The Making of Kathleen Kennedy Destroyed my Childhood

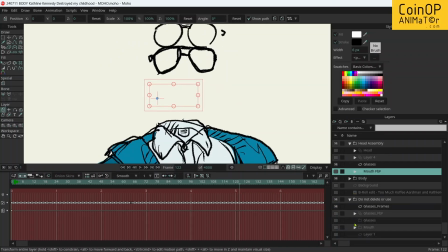246s
I started to actually rotoscope the glasses frame by frame, which was taking me ages, and I thought that's just stupid because they're solid. I don't need to animate them frame by frame. So what I decided with the glasses is that I would just create one frame and then move the pair of glasses around manually.
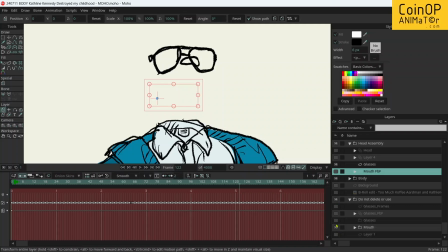267s
But what I did for the mouth, I started actually animating the mouth. Wow, you should be here. Why are you not showing? Ah.
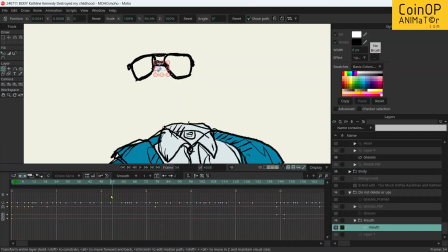Ah, yes, there we go. Sorry about that. Right, let's get rid of the glasses then. So I started creating
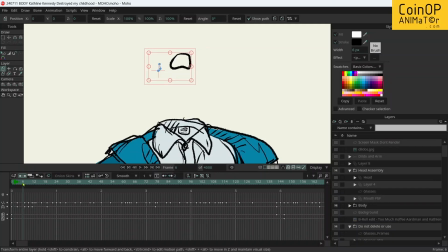299s
A shape for the mouth, and then I was moving frame by frame the shape of the mouth, kind of following basically what the mouth was doing. But I actually found that slow. Now you would think it would,
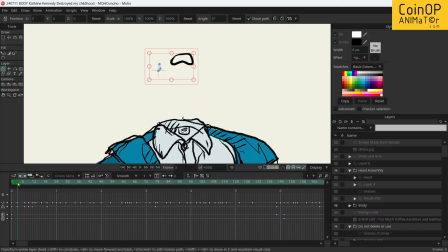317s
once you've set the points, you just move it around to where you want it to be pretty quick. But actually, because I'm using a computer that has a touch screen and I use a pen with the screen, it was actually quicker for me, and I found that out very quickly.
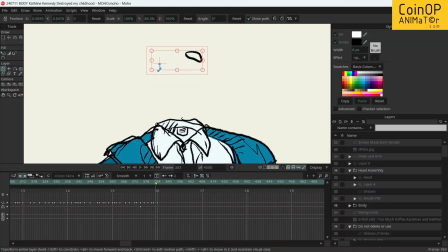332s
Maybe not quickly enough after doing, how many frames did I do of that? After I did about 300 up to 384. Moho is obviously doing the tweens in between, so I'm just doing the key poses and Moho's doing the tweening.
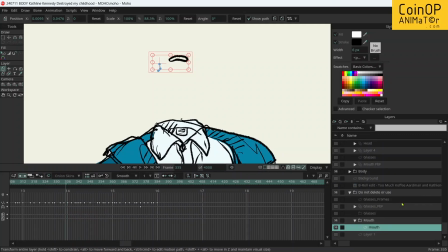347s
I decided that yeah, that was not the way to go. It would actually be quicker if I just completely and utterly did the actual mouth animation by frame by frame, just draw every single frame.
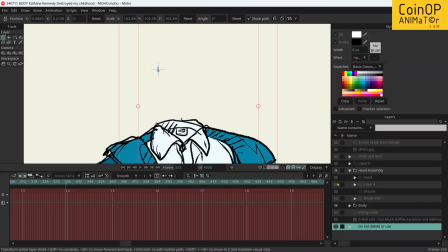365s
And saying that out loud sounds completely crazy, but you know what? It was faster. It was better. I liked how it went, and it was a really good exercise.
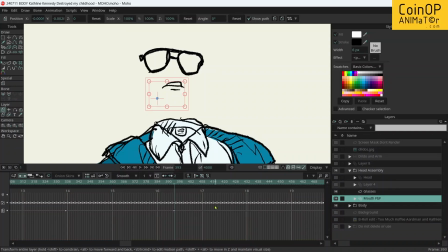375s
In that, if we scoot over here, so the whole animation was about 4,000 frames, a little under 4,000 frames, right? So yeah, all of those dots are hand animated,
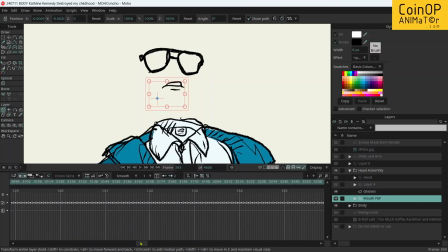394s
and it's just the mouth, but it did take a day or two to do, of just sitting in front of the telly and just constantly doing mouth shapes.
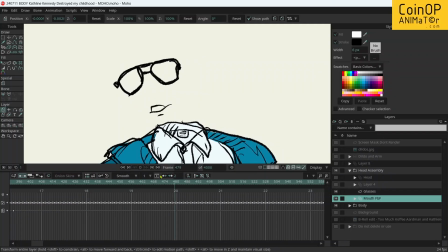407s
But I think it turned out much better. They got a much better look to it. I could inject a bit of character to it, and it was really grand. And initially, the critic, I was thinking, well, I'm going to do the critic's head as well.
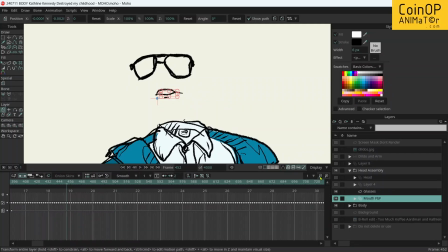419s
But then I realised, actually, what I'm going to do is make the critic invisible, because A, I don't have to do hands, and then B,
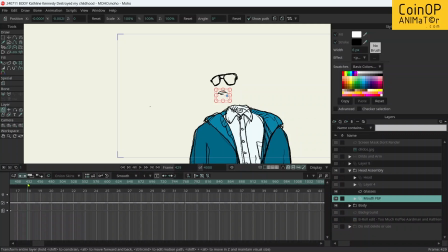429s
I don't have to do a head. And actually, it sort of ties in with the whole theme of the rant, was that on YouTube and Instagram you get all of these basically invisible critics, or people that go online and just say how much they hate a thing,
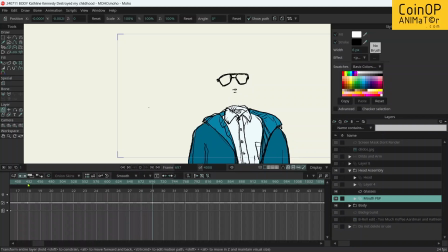447s
and they make a whole career out of hating on something rather than just going to watch something, better. If they don't like something, I don't understand why you're watching and complaining. Go watch something else. And I thought, yeah, I'm gonna use it to make a comment on those guys.
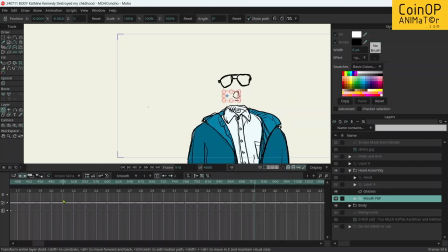464s
As you can see, the whole process is very organic. It's not I'm going to set out to do this. I kind of decide along the way what to do, at least with this project anyway. And because I'm the only animator on it, it's really great. I can do that. I can change my mind.
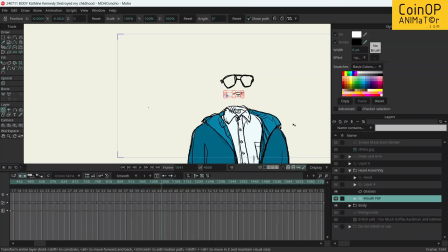481s
I can do whatever I want. The next thing with the animation, once I had the mouth movements done, was moving the glasses around, and the glasses were very, very simple.